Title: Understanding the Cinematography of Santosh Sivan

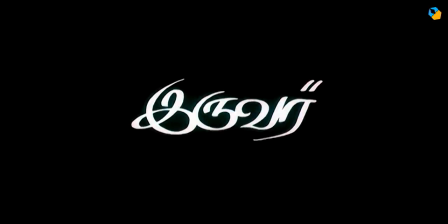Hi, I'm Sarish Sudhakaran and in this video, we'll analyze the cinematography of Santosh Sivan, probably the most well-known cinematographer from India.
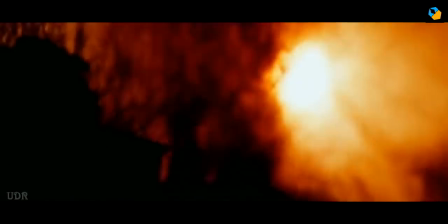Not only has he won numerous awards in India, but he is also the first Indian cinematographer to become a member of the ASC.
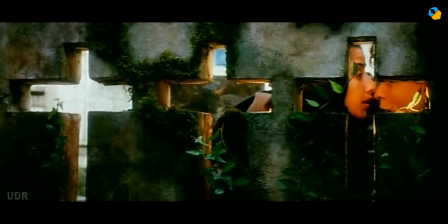The goal of this video is to break down his technique so you have a starting place to learn more about his work.
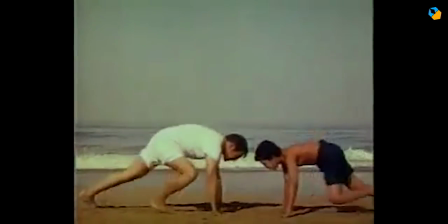Right up front I have to say, the quality of the footage available for many old movies is sad.
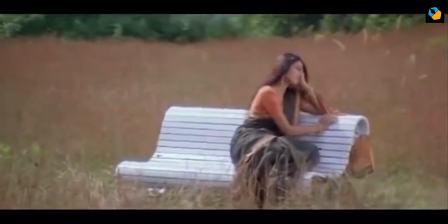It is unfortunate how these great movies haven't been preserved for posterity.
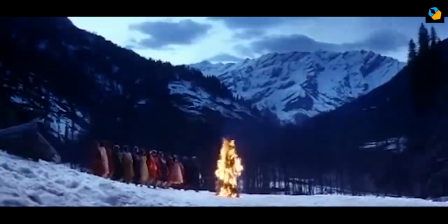I hope the respected directors will get these prints re-scanned and come out with good digital copies in 4K Blu-ray.
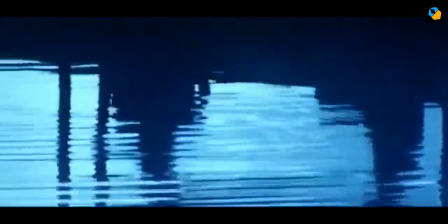If India ever had a superstar cinematographer, it is Santo Shivan. Today he directs his own movies, pushing storytelling boundaries.
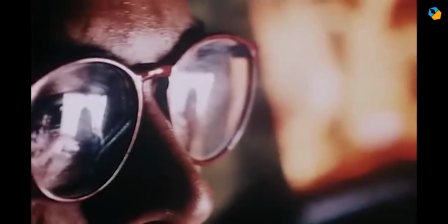The Terrorist, probably his best work as director, is on Roger Ebert's list of all-time great movies.
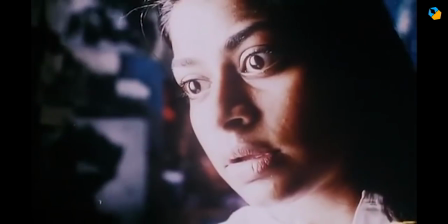Santo Shivan is from a family of filmmakers and cinematographers. His grandmother encouraged him to sketch at an early age.
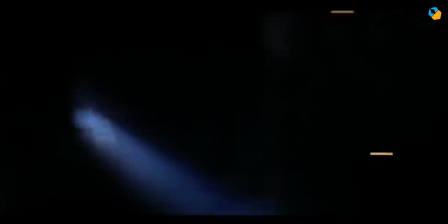The art of Kerala, his home state, and my home state as well, is imbued in his cinematography.
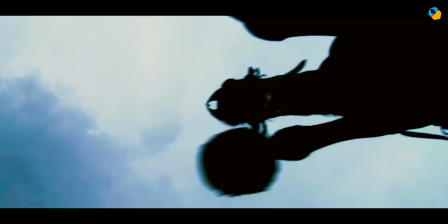He hates to copy another's work, and insists on finding his own reasons and motivations to take on projects.
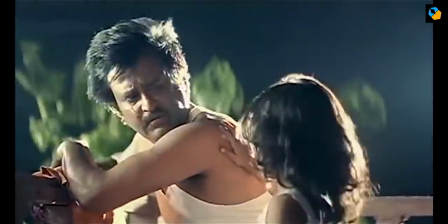Together with the great Mani Ratnam, possibly the greatest director India has ever produced after Satyajit Ray,
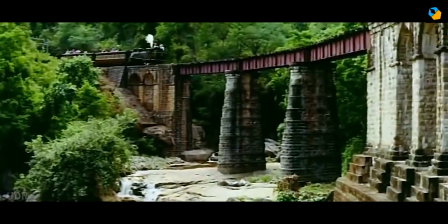he has made movies that were blockbusters when released, and are now historical milestones in storytelling and cinematography.
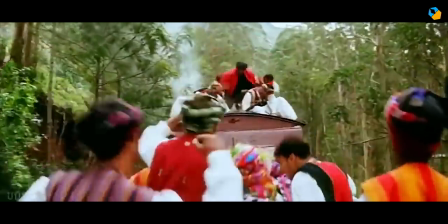When the world thinks of Indian cinema, they think of Bollywood as one homogenous mass, but in reality there are many film industries in India.
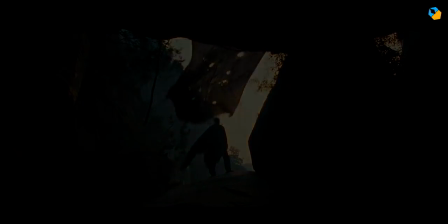The southern industries probably rival Bollywood in terms of revenue, and according to some, outclass it in terms of cinematography and storytelling.
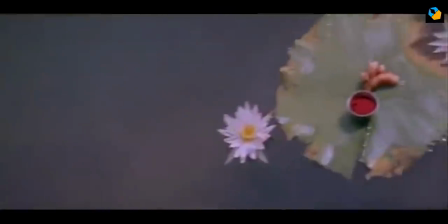Typically, not much time or respect is given to the cinematographer, which is why a majority of shoots often employ the Anginue Optima 25-250.
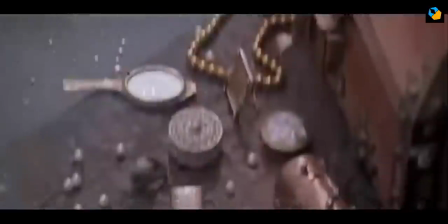They have to make poor or tacky production design work. Santo Shivan made any location look like a work of art.
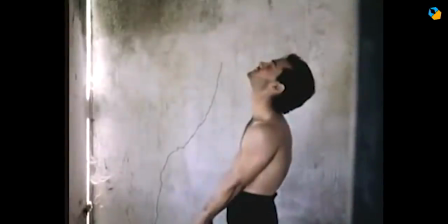He made bad actors look good. Due to his stature, the directors he works with give him a lot of creative freedom.
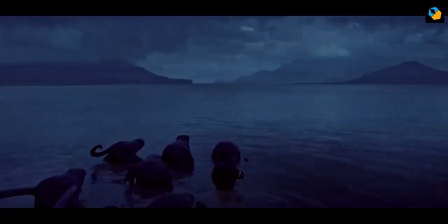He loves the 2.39 aspect ratio, both anamorphic and spherical. But when he has to, he can change, as he did with Iruir.
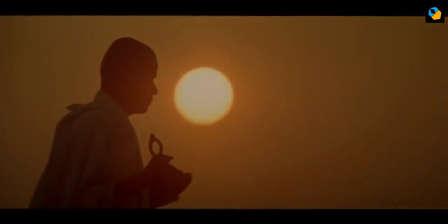Earlier, he preferred the Arri-Ari-Flex camera and Kodak stock. Nowadays, he shoots on both the Alexa and RED cameras.
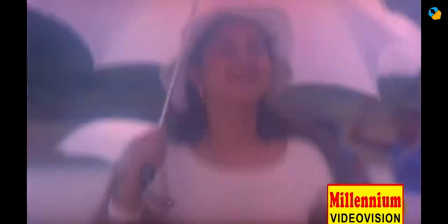He doesn't have a favorite lens. He picks whatever is necessary to translate his vision to screen.
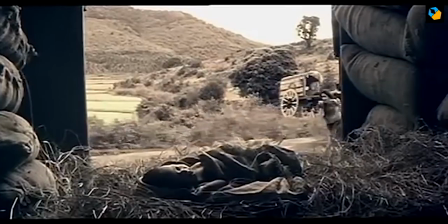One of his first big movies was Dalapati, a story based on Karna, the child of the sun god.
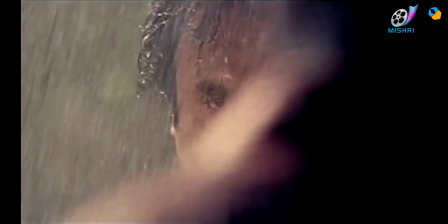He used the sun in subtle ways to show how it influences the main protagonist's storyline,
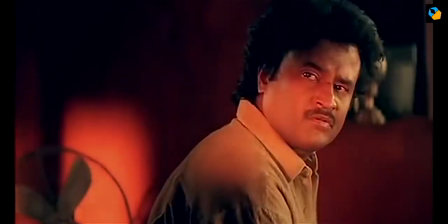especially in the scene where he confronts his mother in the sun god's presence. As far as lighting is concerned, his early work is different from his modern work.
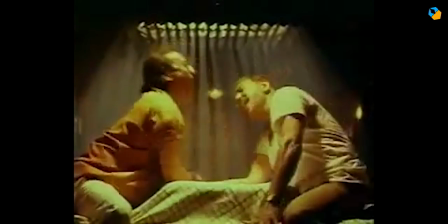In the 90s, he typically backlit his actors. It was the Vogue in those days. He had many signature techniques that stood out.
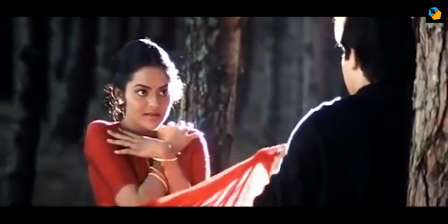Though not exclusively his invention, he used nuclear back and rim lights that deliberately props up stars as ornaments.
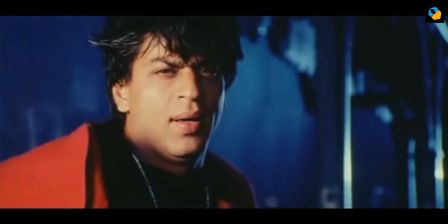Indian cinema revolves around the star system. The more ethereal a star looks, the better.
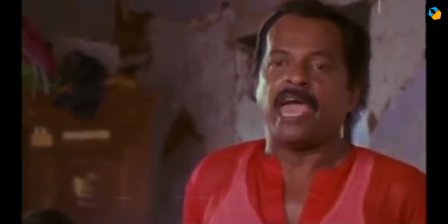The next is to have a strong side rim light that also acts as a backlight when the actor turns.
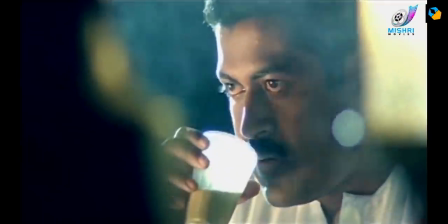In addition, on close-ups, he used a soft side light or under light often.
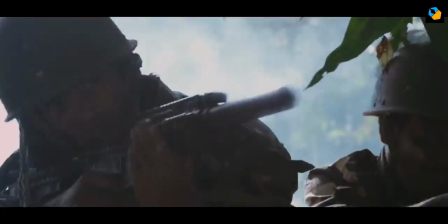Today, his lighting has become subtler, more realistic. Especially on his own films, which are high contrast and naturalistic.
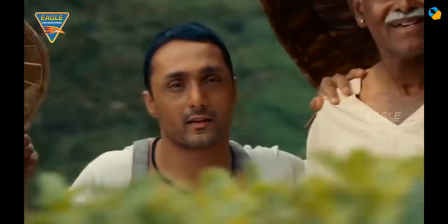He tries hard to get his actors to not wear makeup, or at least as less of it as possible.
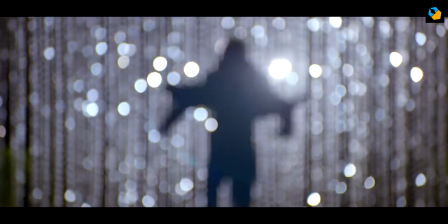Yet, when he works on big budget movies, he continues to use the backlight technique.
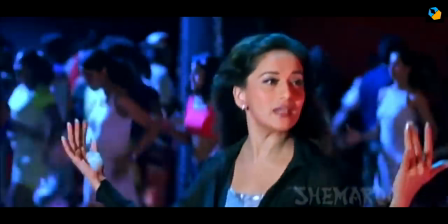Nowadays, he also adds a lot of color separation to make things interesting.
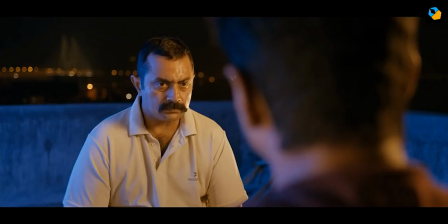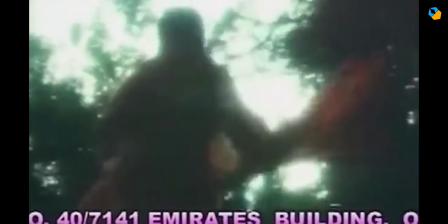On exterior locations, he uses the silhouette, a classic way to add variety to compositions when working with limited locations.
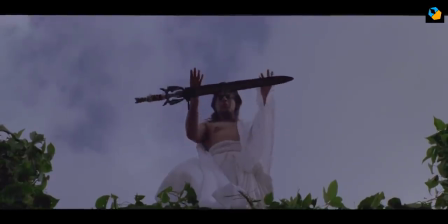Another classic way to make a star god-like is to shoot from the low angle, and it also hides bad backgrounds from the shots.
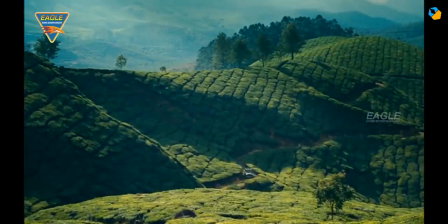For me, Santoshivan's cinematography stands out in two areas. One is the landscape.
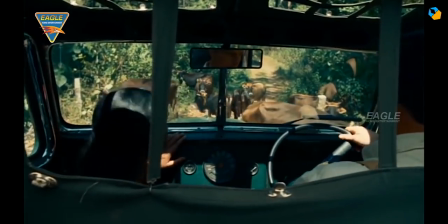He is personally drawn to nature.